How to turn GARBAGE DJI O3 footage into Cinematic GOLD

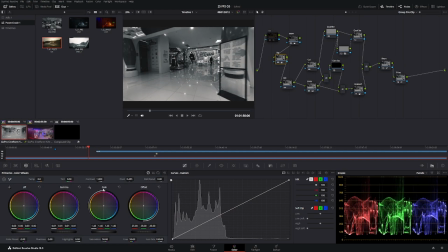[4:09]
Now what these are: lift, gamma, and gain. Those are your main ones. Gain is highlights, gamma is midtones, and lift is your shadows.
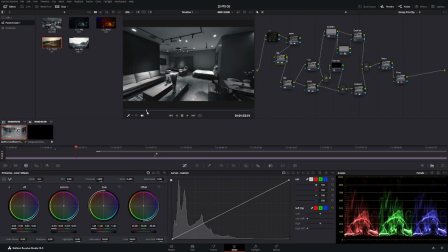[4:16]
That's just the best way to think about it. So I'm gonna scrub around and look for some interesting like right here, I could do for a little bit of shadow lift, just a smooch.
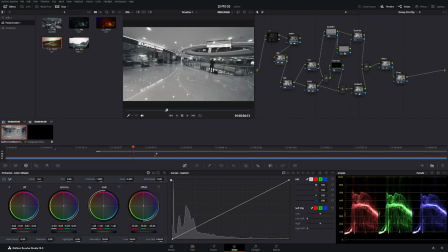[4:29]
Okay, there we go. Just a smooch of shadow lifting. Now, obviously you can grade shot by shot, but with a long flight like this, it's really tough.
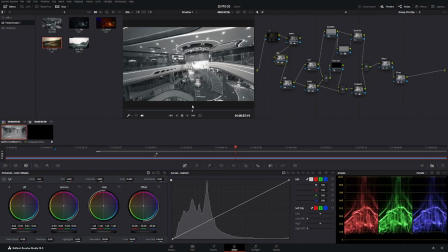[4:38]
And so I kind of just opted towards going for the best and most well-lit thing I could.
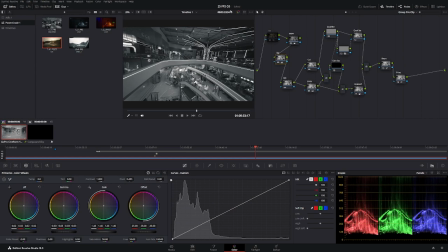[4:45]
Okay, this is actually looking pretty good. You can see now, just from that, my footage went from garbage to looking a lot better. Now we're gonna turn off our black and white so we can start seeing the color, because this will be now, like, you'll have to change things. You can see just from that, We've lifted a lot of the image out of poverty. Let's find a good place to grab white balance from.
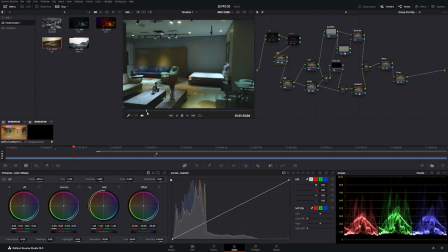[5:05]
I think right about, yeah, I think it was like right here.
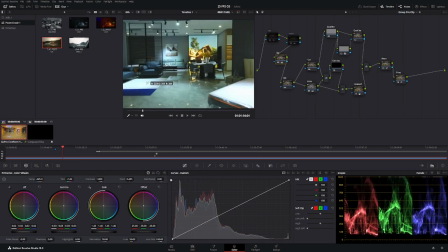[5:10]
Okay, yeah, right here. This should be a good place to grab white balance. That's looking a lot better.
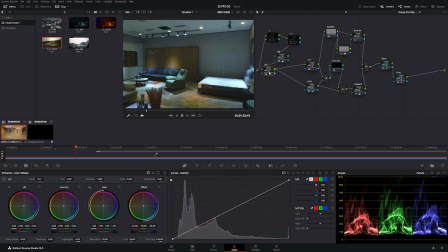[5:16]
Now, ISO, don't worry about that so much. I'm actually not really using that. This one is kind of an intermittent one. This is some advanced stuff. I'm not going to get into it now, but just don't touch that one. Color and B value, you actually don't need to touch either.
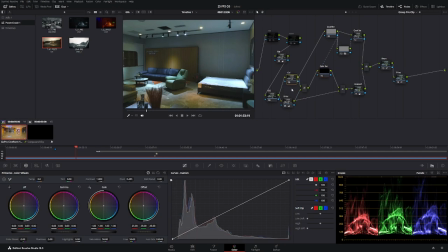[5:31]
So the reason for this setup right here that looks so convoluted is because there's a couple ways to get subtractive saturation.
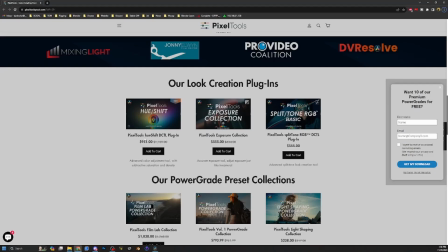[5:39]
One of them is to buy the Pixel Tools Hue Shift DCTL plugin. Pretty amazing. $1,000. You know, like, oh, baby.
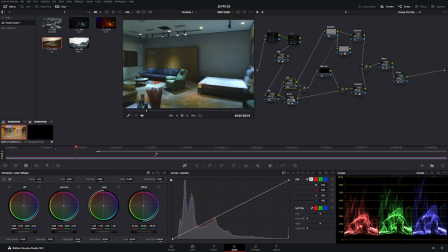[5:51]
No, thank you. We're actually just going to accomplish the very same thing, albeit a little bit more manual, but it is the same thing with these 3 nodes right here, essentially. So gain sat, when you add or subtract gain, it changes the saturation, but it changes the saturation in a way it emulates film.
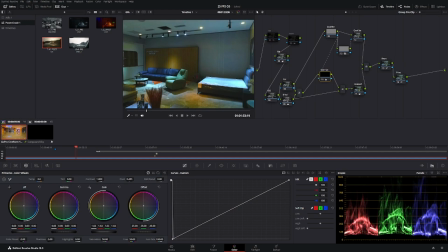[6:11]
When you go saturated, the color actually gets darker. You see that? You see, and it is very rich. It's a very film-like rich kind of thing, and I've really fallen in love with this, but you do got to be careful because it can crush your image it's very intense. Now, just to kind of give you a representation of how this works,
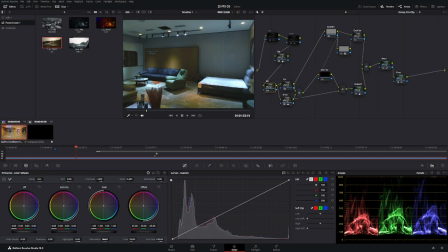[6:30]
if you go to like ISO and you bump up your saturation the normal way, you see in the parades over here,
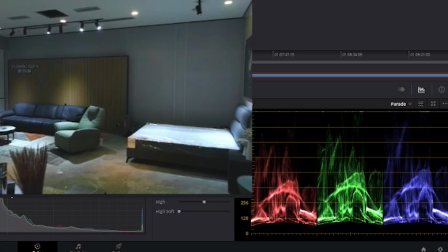[6:37]
you see that? The colors that are getting more saturated are actually getting lighter. And they can it can handle, the O3 footage especially can handle more saturation the normal way than it can handle the saturation the film way.
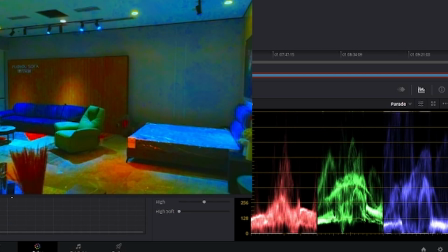[6:54]
So you see here, it can't handle that, so it falls apart. But that's okay because we're gonna be really light on it.
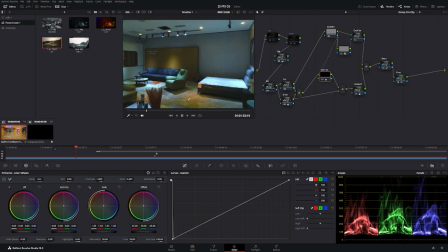[7:02]
We're just gonna get some nice color in there, and oh, that's looking good. Go ahead and scrub around your image and just take a look. It's pretty intense, some of these colors. That's actually what the qualifier is for, by the way.
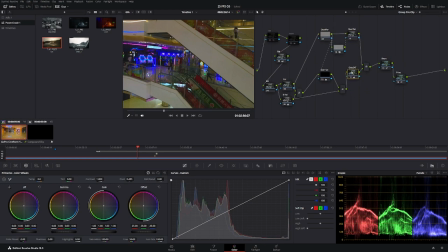[7:14]
This is super advanced. I would recommend you leave all of this alone. Like, leave all of this alone except for gain sat. This is for some advanced users. You can take this here and you can isolate a color out, swap it.
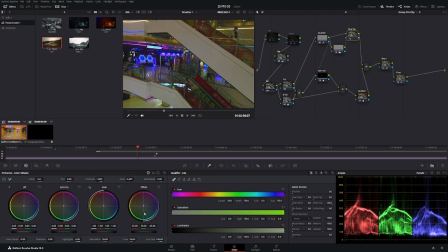[7:27]
So now it's not so intense anymore. And now what you would want to do is use the qualification saturation to affect those colors.
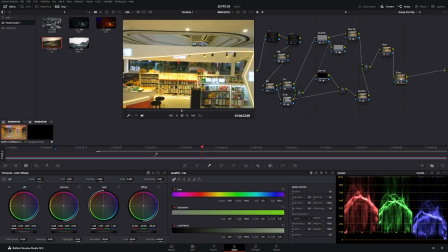[7:36]
So now you see you have the retro and the print. These are kind of pre-nodes set up. You can just turn them, I usually just turn them off and on. I never really modify them.
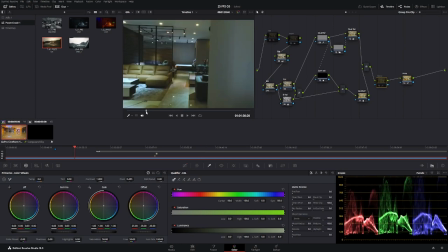[7:45]
If you want a retro look, which adds blue into the shadows and orange into the highlights, or actually specifically red, you can kind of see what it does here. It just kind of cools the image up and pops out the highlights a little bit more. It's not always appropriate, but in this case, I think it looks pretty good.
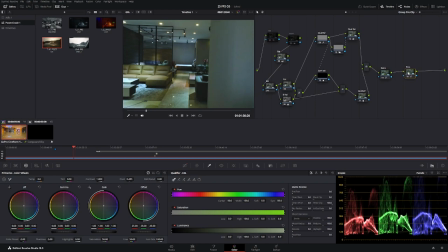[8:00]
The print basically emulates what would be printed. Like when you print something on a piece of paper, your blacks are not going to actually be that deep. They're going to be a little bit kind of, washed out. And it's very pleasing. If you have too much contrast, your eyes can get really tired.